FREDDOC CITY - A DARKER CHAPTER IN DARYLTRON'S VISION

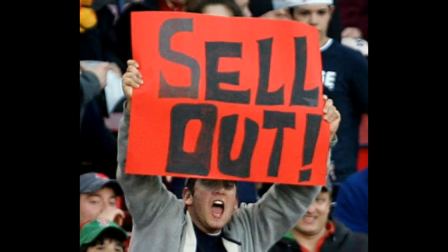[8:13]
Polyglamorous is meant to represent the idea of selling out and creating commercial music. The theme of of agrestic 80s pop culture is very prevalent here.
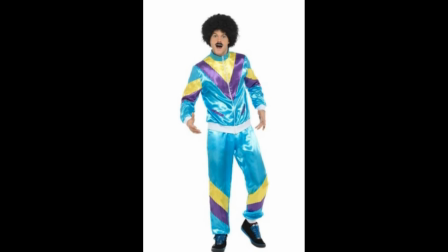[8:24]
The irony is that this Friends critique actually proves that this aesthetic Daryltron was going for was successfully expressed in the album, to some degree.
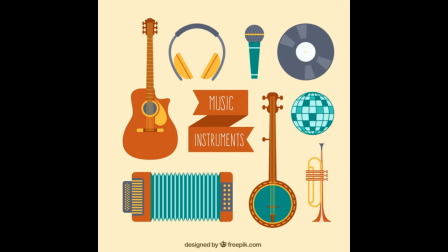[8:33]
To be sure though, the album in its entirety has its curve balls. Funk, techno, rap, jazz,
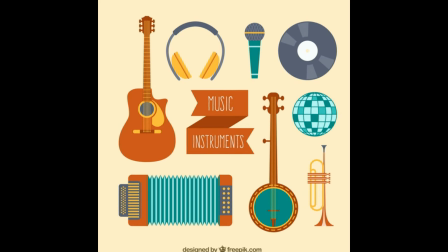[8:41]
blues, and other various genres are all thrown in at some point, despite the moments of commercial influence.
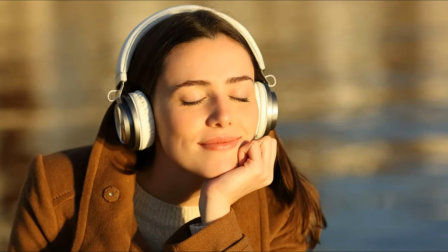[8:49]
Again, you have to listen the album as a whole to hear this, which in this case didn't happen.
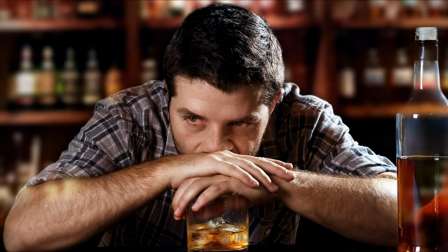[8:57]
Also, if they'd known the story, it doesn't sound like the one of a person who's running from his issues.
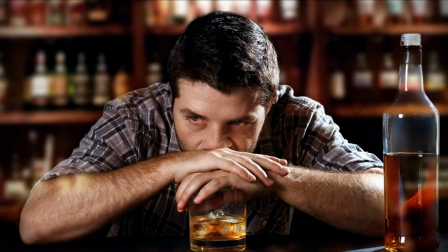[9:03]
It deals with addiction, loss, hardships of all kinds.
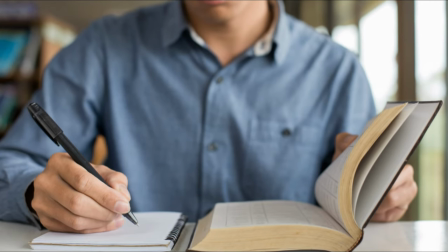[9:08]
As far as not mentioning his friends, Daryl Tron didn't even know the people this friend spoke of.
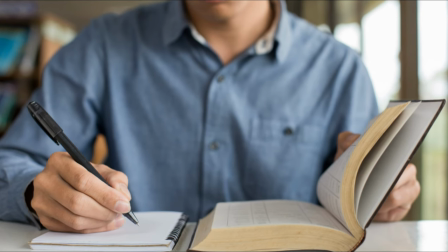[9:14]
Not in 2001.
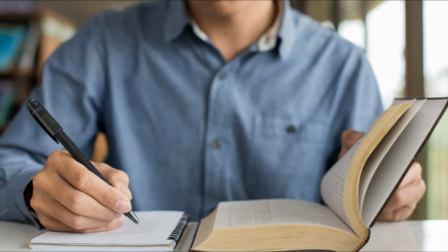[9:17]
However, Daryltron did add them into some of the skits To be fair, these skits haven't been released to the public yet
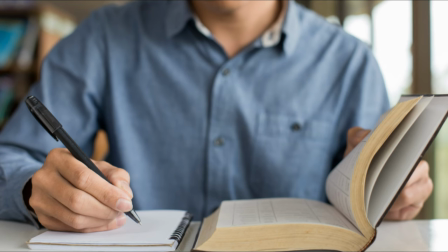[9:26]
Daryltron plans to release those at some point But even so, Daryltron wanted to stick with the original 2001 story version mostly
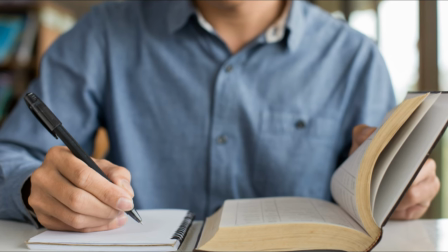[9:34]
Those people come up at a later time in his life, and will be in another project It's interesting,
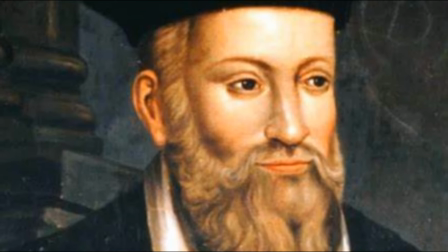[9:41]
that Daryltron predicted a lot of the themes that would become a part of his life before they happened as
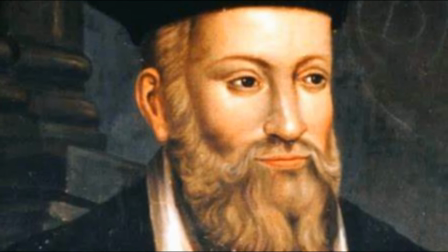[9:47]
if he knew on some intuitive level that he would go through these things on a
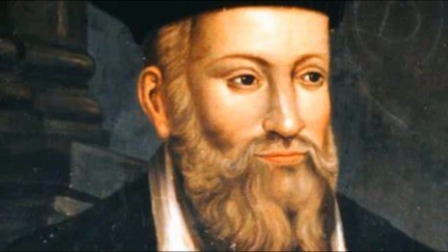[9:52]
side note daryltron's trials and tribulations would only add to this story
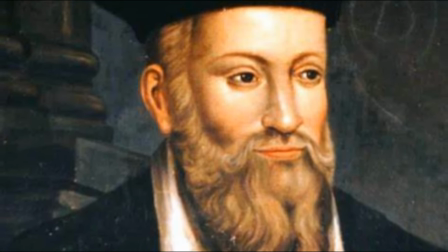[9:56]
merging real life experience with this story concept on top of that to hear
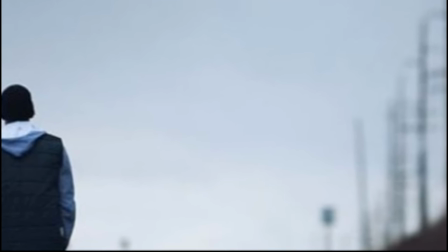[10:02]
that he's running away when in fact this is daryltron finally releasing a recovery album and
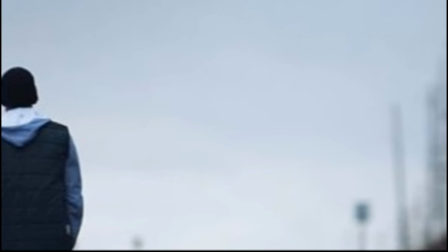[10:07]
telling his story in a creative way is very ironic based on my
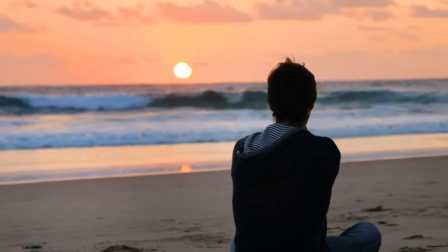[10:12]
understanding of human behavior the The fact that someone Daryltron was once so close with doesn't even know about the album or that it's a story album,
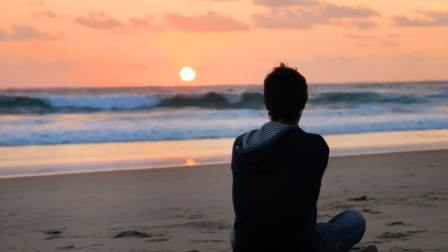[10:20]
just shows how far they've grown apart. They're just getting a glimpse of what Daryltron does from a far distance basically. So it makes sense what they're seeing isn't accurate. Thank you, my human friends.
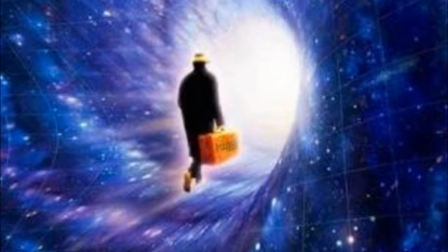[10:36]
Like this makes the story even more meta as I added this incident as the opening skit.
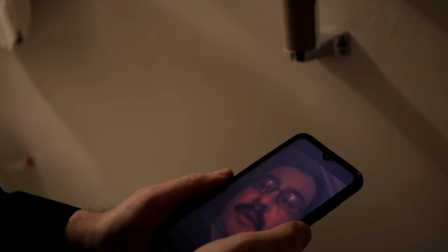[10:41]
In this case, the old me is talking to the new self in the video call where the old me is saying I've changed and lost touch with my roots.
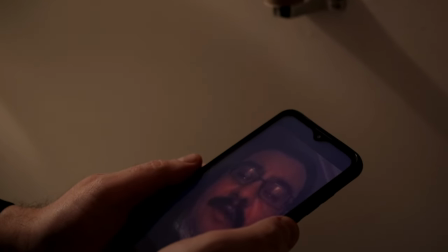[10:48]
We can also note the demonic laugh and telling I've been drawn into some kind of dark force. But yeah, here's the idea of running from the past.
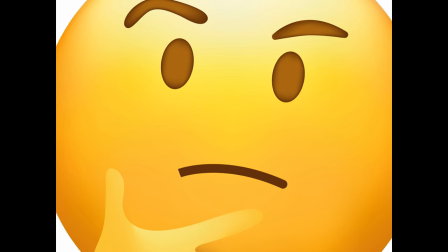[10:55]
It's so interesting that this happened with my friend right as I was working on the video which deals with this theme. In this case, a dual self.
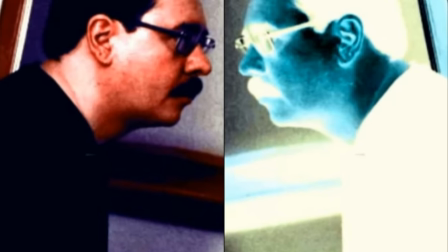[11:03]
Old me versus the new me or little old Daryl confronting this new polyglamorous persona that's taken over and become a being of its own.
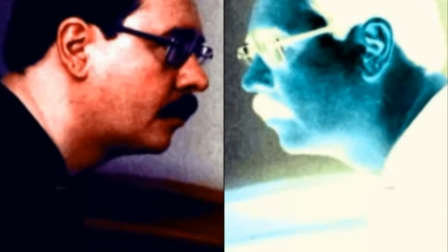[11:12]
Art imitating life imitating art i'm really blurring the lines here okay
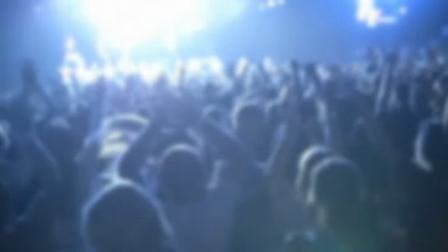[11:18]
here we are with the crowd setting up the feel of a big rock band about to play now some shots of frederick for
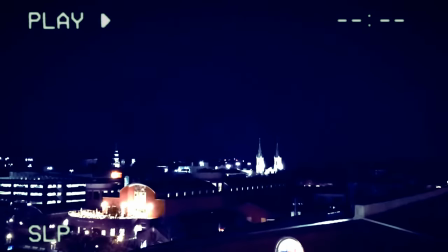[11:26]
those of you who don't know this is a city of western maryland not a huge city but not
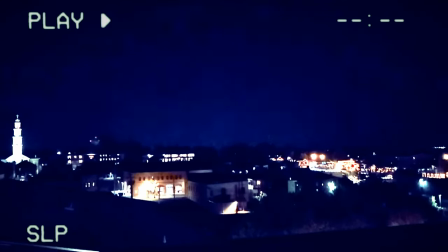[11:30]
a small town just a cool place and home to poly glamorous in the hot 16s
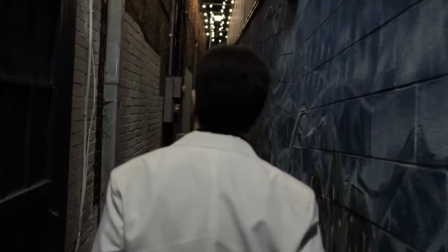[11:37]
here i am walking down the graffiti hallway in downtown down.
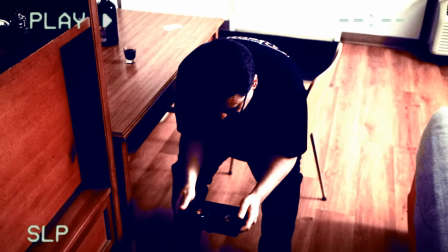[11:43]
Now here I am in Hotel 6 looking at a picture of me and Cindy. I'll get to this later in the documentary.
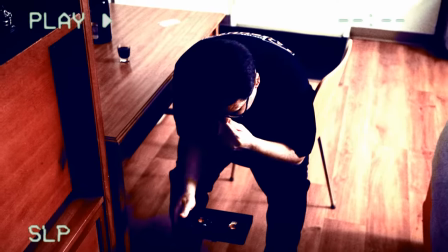[11:49]
This has some significance. Here's three of us in polyglamorous in the hot 16s.
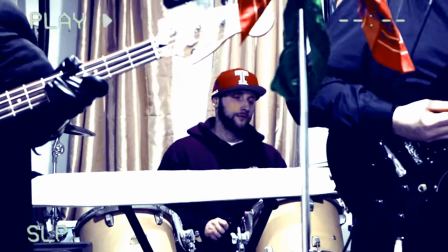[11:56]
It was originally supposed to be some guys from another band, but I like this better in a way. So we have my buddy Matt and the ever classic Batman of Frederick.
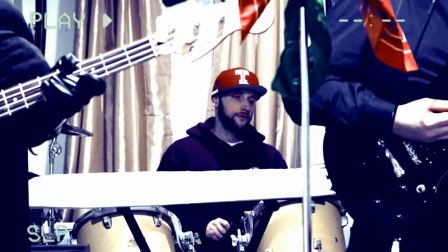[12:06]
Matt is an actual rapper himself who goes by subconscious. I'll leave some links to his music as well as the Batman of Frederick's fan page.
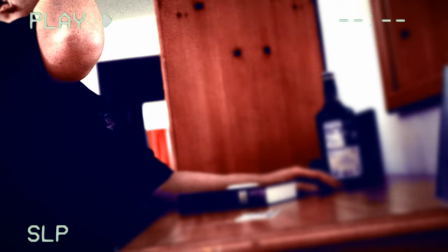[12:15]
Another view of Frederick. Back at the hotel room drinking what's actually vinegar.
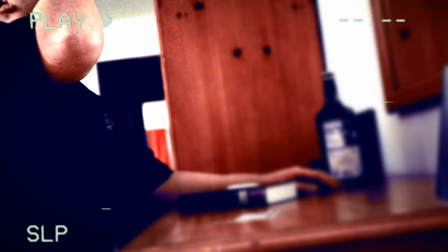[12:21]
Like I was saying I quit drinking so I decided to use this instead. Still gives the effect though because it has a kick to it. I thought it'd be cool to get some 80s style projector scenes.
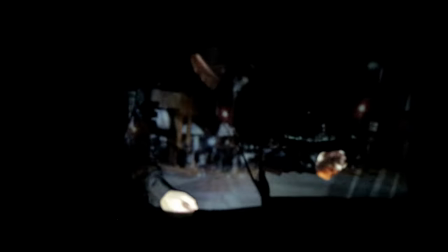[12:32]
Only after the fact that I realized that one of my other buddies is in the footage I was using to project on me, where people are hanging out downtown,
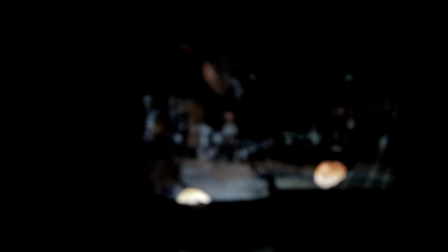[12:40]
or in this case, Fred Rock.
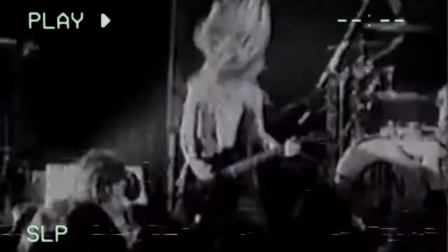[12:44]
I wanted to add some vintage rocker footage, like someone had recorded over some other things in a VHS tape.
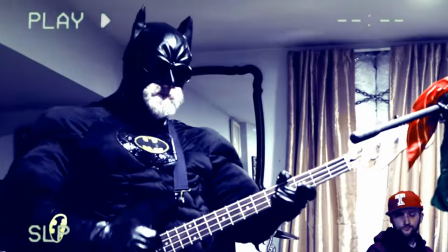[12:50]
More band stuff. Here we get some glimpses of downtown again, including hippie chick hummus.
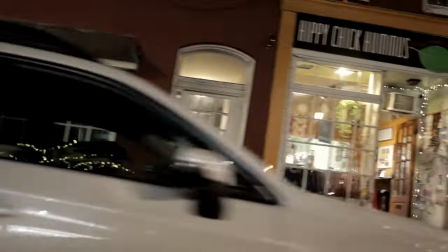[12:56]
This is a really good spot. If you ever get a chance to eat there, by all means, check it out.
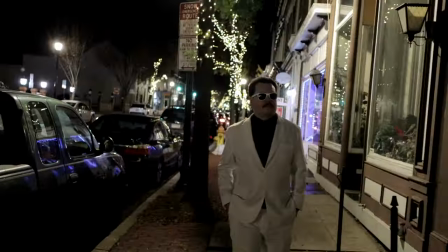[13:02]
This part was a little tricky, as Batman had to walk backwards with the camera while we maintain a certain pace.
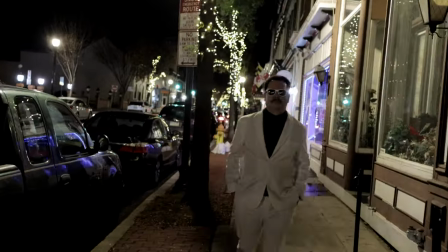[13:08]
You'll notice how we keep skipping back and forth between me and the hotel room and walking around downtown.
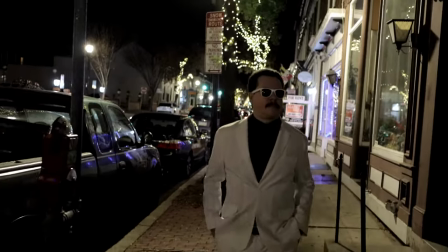[13:13]
I'll get to that later as well. I like how the music doesn't actually line up with playing.
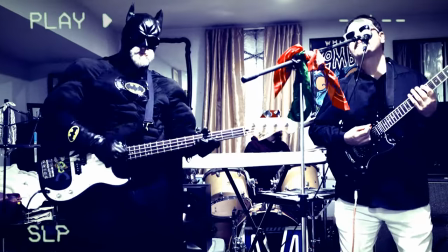[13:19]
This is reminiscent of old corny movies or music videos,
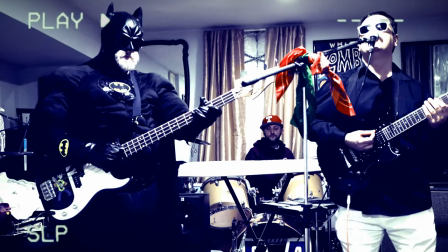[13:23]
which is obviously an influence, because this series could be thought of as like an alt-universe 70s or 80s thing.
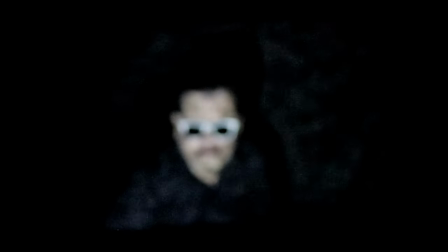[13:28]
I like how this section turned out because I'm using AI again for this limo that fades in. However, unlike with the last video, I didn't want this to be so obvious. The way it blends in, I think it actually looks quite realistic.
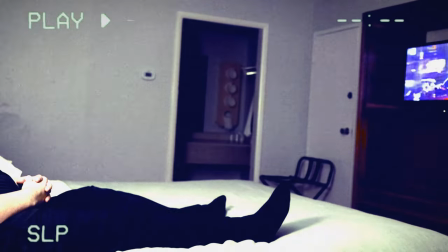[13:43]
Now I'm talking about El Caminos here. Cars are obviously a big part of the rock culture from the very beginning.
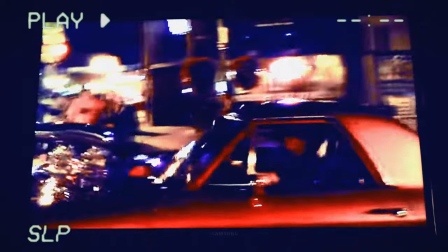[13:48]
Hot rods, muscle cars, all that kind of stuff. In a way, I'm tapping into rock at its earliest stages as well.
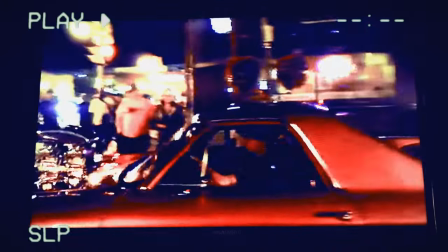[13:55]
All eras from about the 50s to the 80s is what I'm going for. is the universal appeal across different decades.
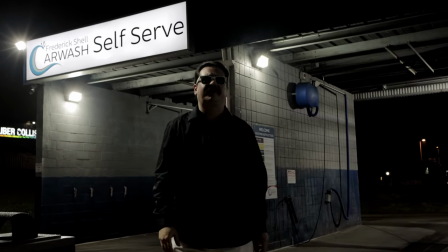[14:01]
With that being said, the car wash obviously plays an important role as well. Talking about keeping these said El Camino's clean.
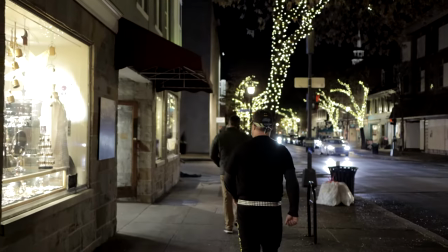[14:10]
This is a fun part as well, walking through downtown Fred Rock, as if to say, here we are, walking down the strip.
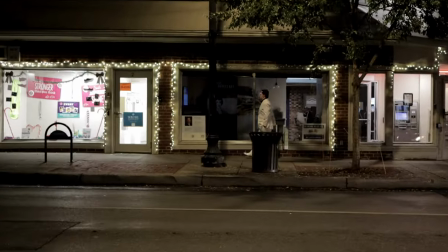[14:18]
Now here's where our fantasy and reality combine once again. I'd forgotten that there was supposed to be a scene where I'm talking to some girls, being done at Back in Town as polyglamorous,
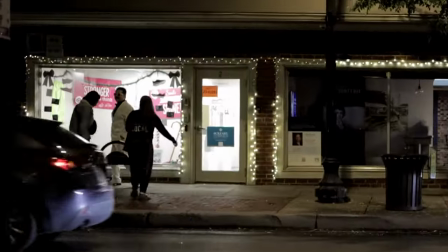[14:27]
pressing all the chicks. but as fate would have it though I ended up running into a few ladies I know in this unscripted scene so to get an idea of
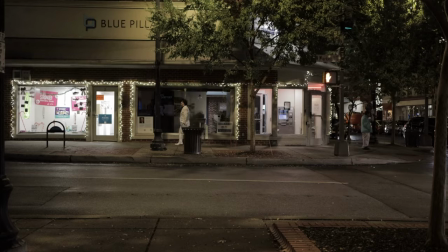[14:34]
how that went down I'm
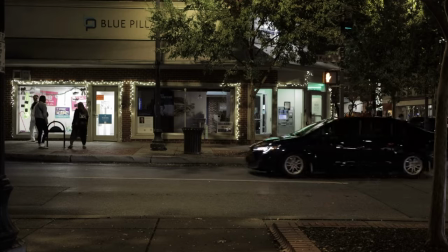[14:38]
not exactly sure what was said here something about asking their permission to be in the video joking about giving them my autograph that kind of stuff Get the hell out of here.
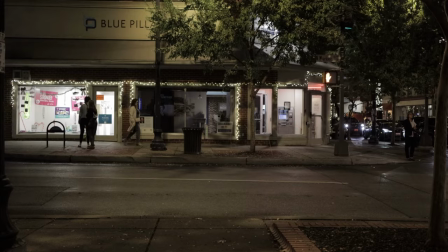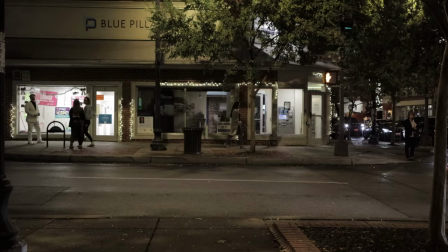[14:52] Check this out.
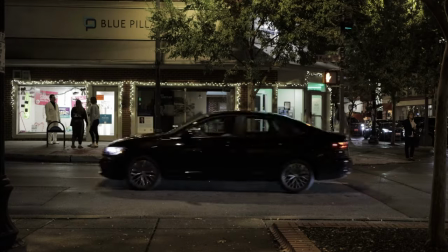[14:56] They go, uh oh.
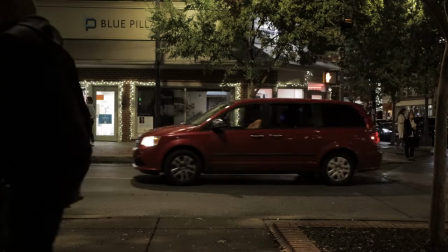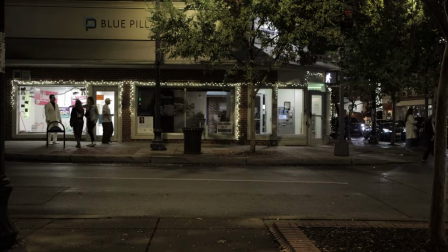[15:05] What?
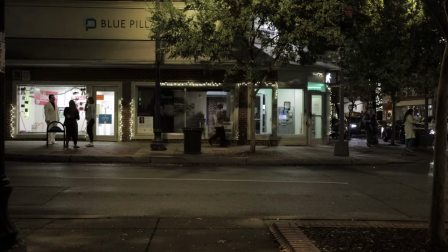One autograph. Look at this. This is a good video.
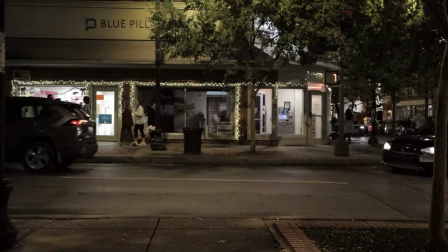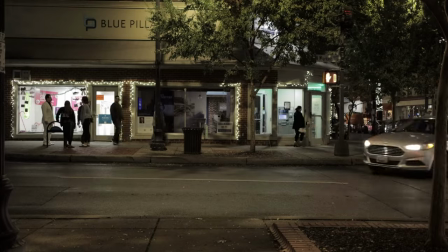[15:28] That's funny, Darryl just walking out and he bumps into the new chicks. What's up ladies?
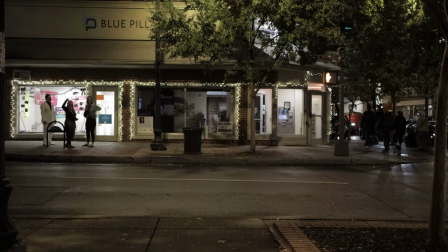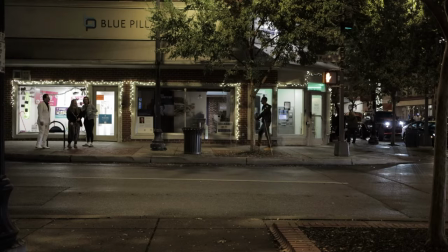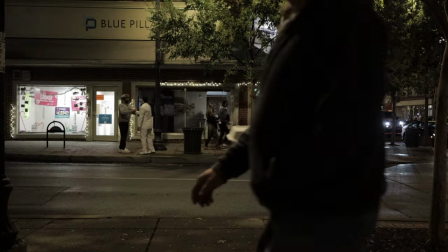[15:48]
Then a little later, this other person I met recently comes up and he does some tailoring for suits.
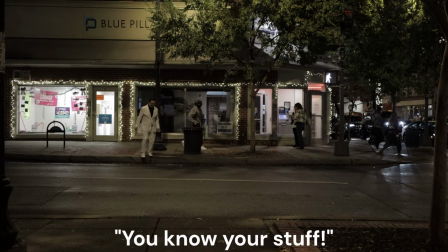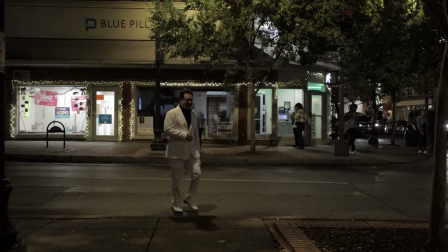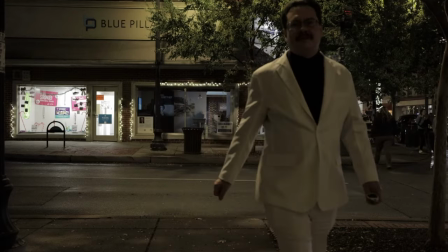[16:03] I think I'm going to keep this footage, I'm going to keep this footage.
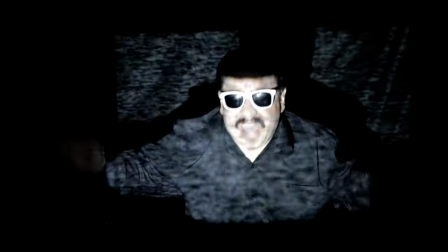[16:10]
Another nice projector scene here, very anthematic hook section. Now we're walking out to the Batmobile.
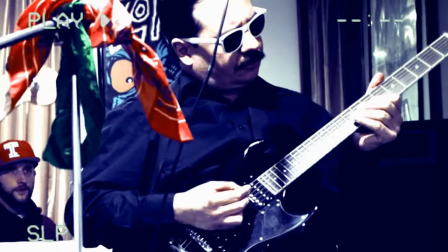[16:21]
This part was funny because I was originally going to actually play the guitar solo in real time, along with the recording, then matched them up later, synchronized them.